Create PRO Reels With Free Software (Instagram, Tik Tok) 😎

Today I'm going to show a very efficient workflow to create short-form video content. Reels, TikTok, YouTube shorts. We're going to shoot A-roll, B-roll, do some screen recording, and then we're going to mix it all up using only free software.
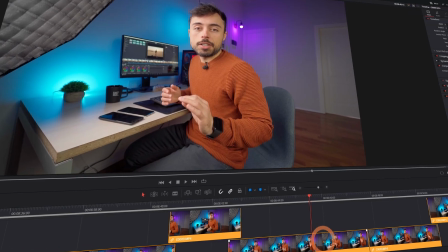[0:11]
DaVinci Resolve for the primary editing, and CapCut for desktop for the captions and special effects. Yeah, I'm Mary, and this channel will help with the tech tools to be creative. And if it's your first time here, all the videos are split in chapters to be as organized as possible. And all the links for everything that I mentioned, software or hardware, are going to be in the description below. Okay, so first let's take a look at how I shoot the content. Normally I'm using the Sony a7 III with the 35mm f1.8 Sony, turned sideways of course for vertical content.
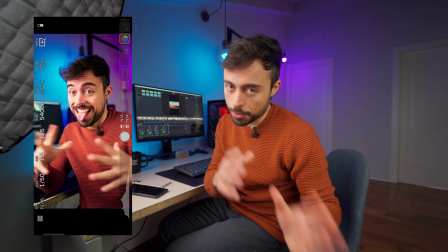[0:41]
It is a very cheap and light setup considering it's full frame. And I love this lens, it's just so small and sharp.
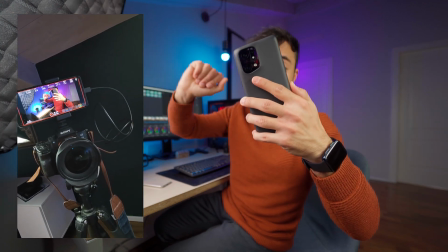[0:46]
Now this camera doesn't have a flip screen, so I use the smartphone as an external monitor using a special app just for that.
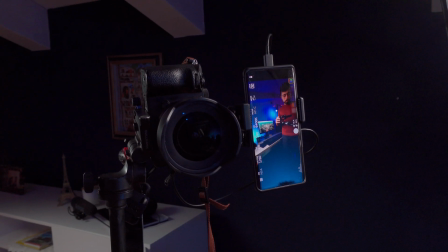[0:52]
The app is called Monitor Plus and it serves a variety of Sony cameras and you can see a dedicated video over here. Now depending on your setup, it's not going to make a huge difference if you record with a smaller camera,
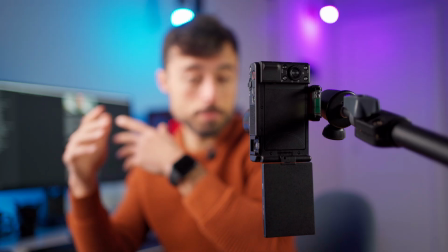[1:02]
a compact smartphone, APS-C, especially depending on your niche the difference is just negligible. There are some other things that are much more important, I'm going to show you later on.
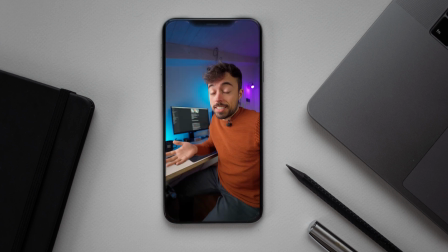[1:11]
Sometimes I like to film at 14 millimeters because there's so much distortion and it really calls attention, but you have to worry about all this space here.
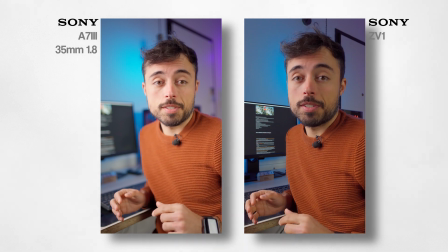[1:20]
Okay, so now I have the 35mm f1.8 and this is the Sony ZV-1, which is roughly the same focal distance.
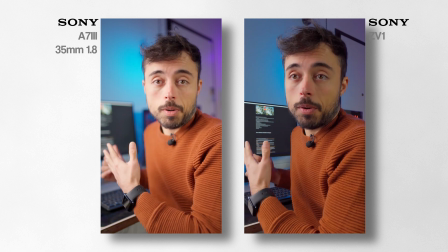[1:26]
The main difference here you're going to be seeing is the background. You see how it's much more in focus on the ZV-1.
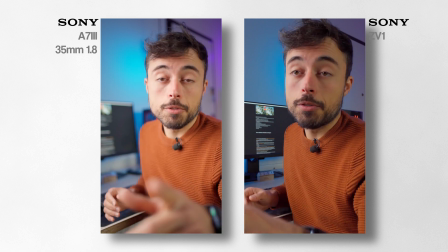[1:32]
You can kind of see what's on the screen and everything. And here in the full flame it's quite blurred and I'm more detached from the background.
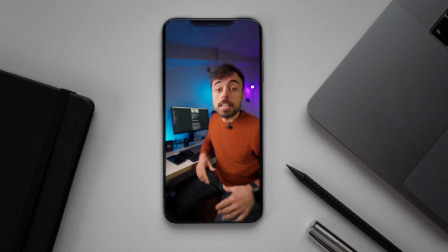[1:38]
So you can pay more attention to what I'm saying. Anyways, this is what you see when you're watching the short video.
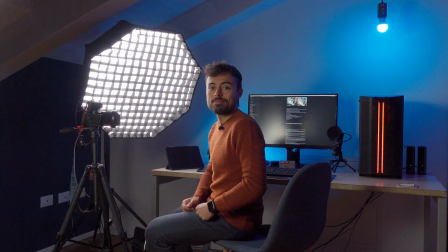[1:44]
But this is the setup behind the scenes. Now, camera, tripod, lens, key light, side light, microphone.
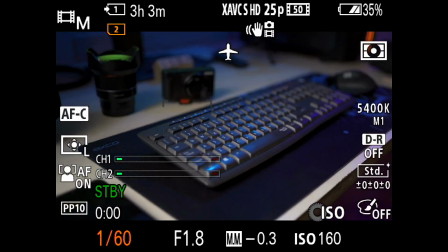[1:51]
There's a bunch of stuff to put in place. As the camera setup goes, it's very simple. the shutter at 1 50th of a second, the aperture wide open, the ISO as low as possible. The final video is going to be 1080 by 1920, which is a full HD turned sideways. So if you shoot 4K, it's so much bigger that you can pan around, make movements, zoom in and out.
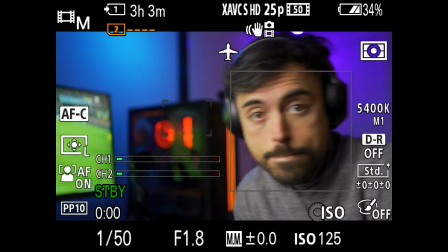[2:09]
Eye or face autofocus have to be enabled. If your camera supports it, please use it. I've tried manual focus, but it just doesn't work for me.
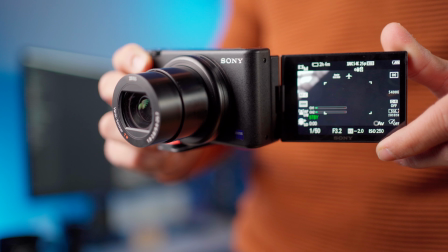[2:16]
If you've got a flippy screen, perfect. Otherwise, use the system that I told you before. Now some extra stuff that really reduce the friction to start recording for me. at least one big SD card.
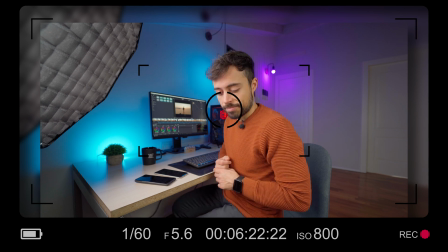[2:25]
In my case I use 128 gigabytes and this grants me more than two hours of 4k recording in high quality.
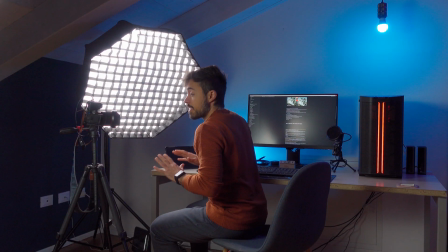[2:32]
Otherwise especially if you're filming alone you have to be taking care of the volume of the audio, the SD card, how long have you been recording, it's just too much stuff. And chances are one of these are going to go bad in the middle. Especially the battery. There's this thing called dummy batteries.
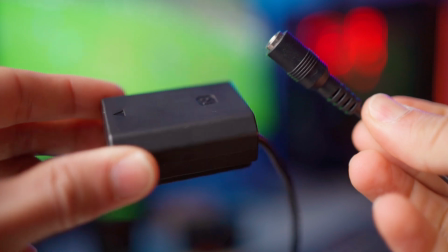[2:46]
It's simply something that has the same shape of the battery of your camera but holds out a cable that goes into the plug. So if With these, you reduce your headache probabilities by 80% as picture profile, which camera and person is going to have a different opinion about it. In my case, I prefer to go with a middle approach. I use HLG, which is not without profile and at the same time, it's not log profile.
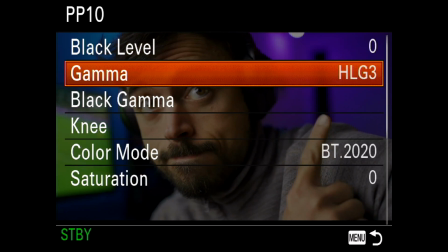[3:06]
It's something in the middle that is very easy to grade with DaVinci Resolve and just renders the skin and the highlights much better than not having anything. And I don't waste a lot of time grading log footage.